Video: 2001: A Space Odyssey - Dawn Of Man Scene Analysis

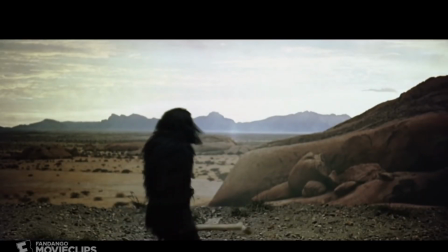252s
Once the fight is over, the ape throws the bone in the air, creating one of the most famous match cuts in history.
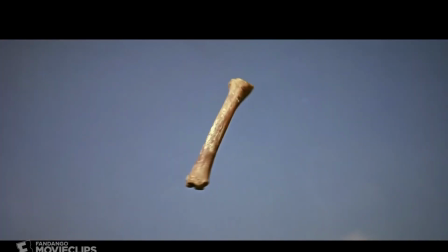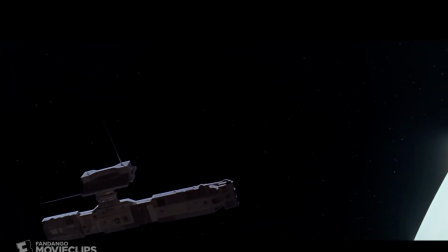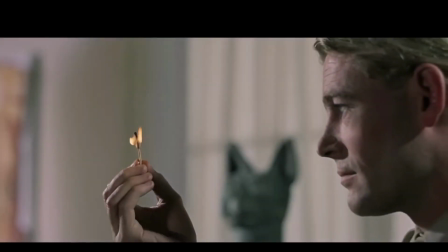269s
Its only real competition being the match cut from Lawrence of Arabia, that is, with a literal match.
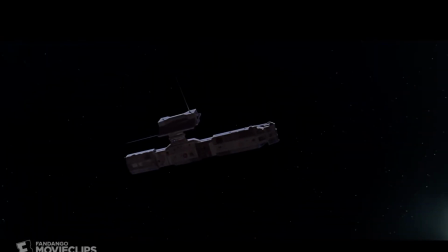277s
The bone, of course, match cuts into a spaceship. My interpretation of this scene was Kubrick showing off one of
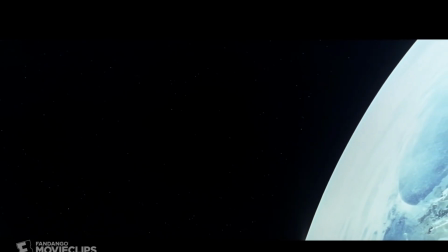286s
mankind's first steps in evolution with the bone and the use of tools,
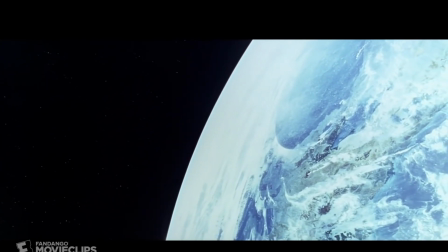291s
and then match cutting that with one of humans' latest evolutionary steps with space travel.
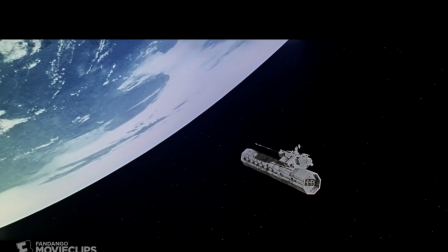300s
It was showing how far we have come, and it was a perfect transition to show the next monolith.
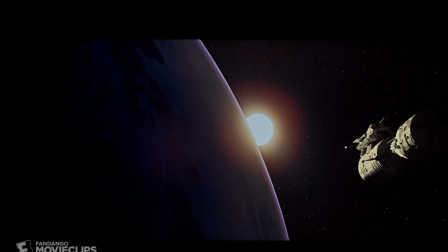307s
This film is one of the most fantastic films, and has kind of put a staple,
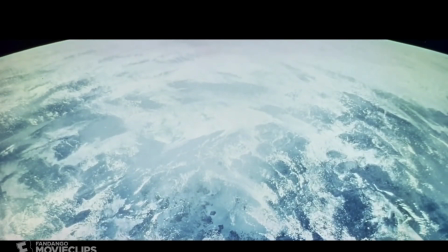313s
and like is the movie about evolution, and showing it.
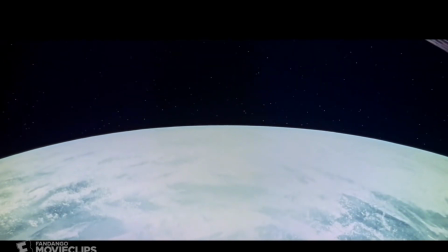319s
It is very fantastic, and I think if you haven't seen it, you must see it.
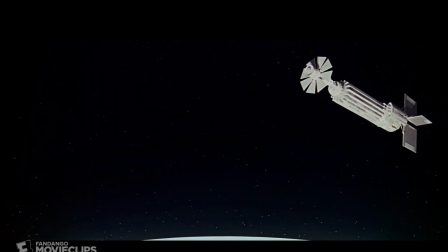324s
And I'm sorry for choosing the most iconic scene from this movie to talk about, but I really couldn't.
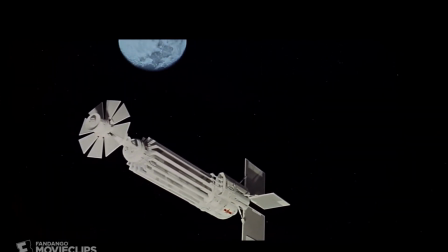331s
I had to choose this one. It's one of the most talked about and just referenced scenes in cinema history. Thank you so much.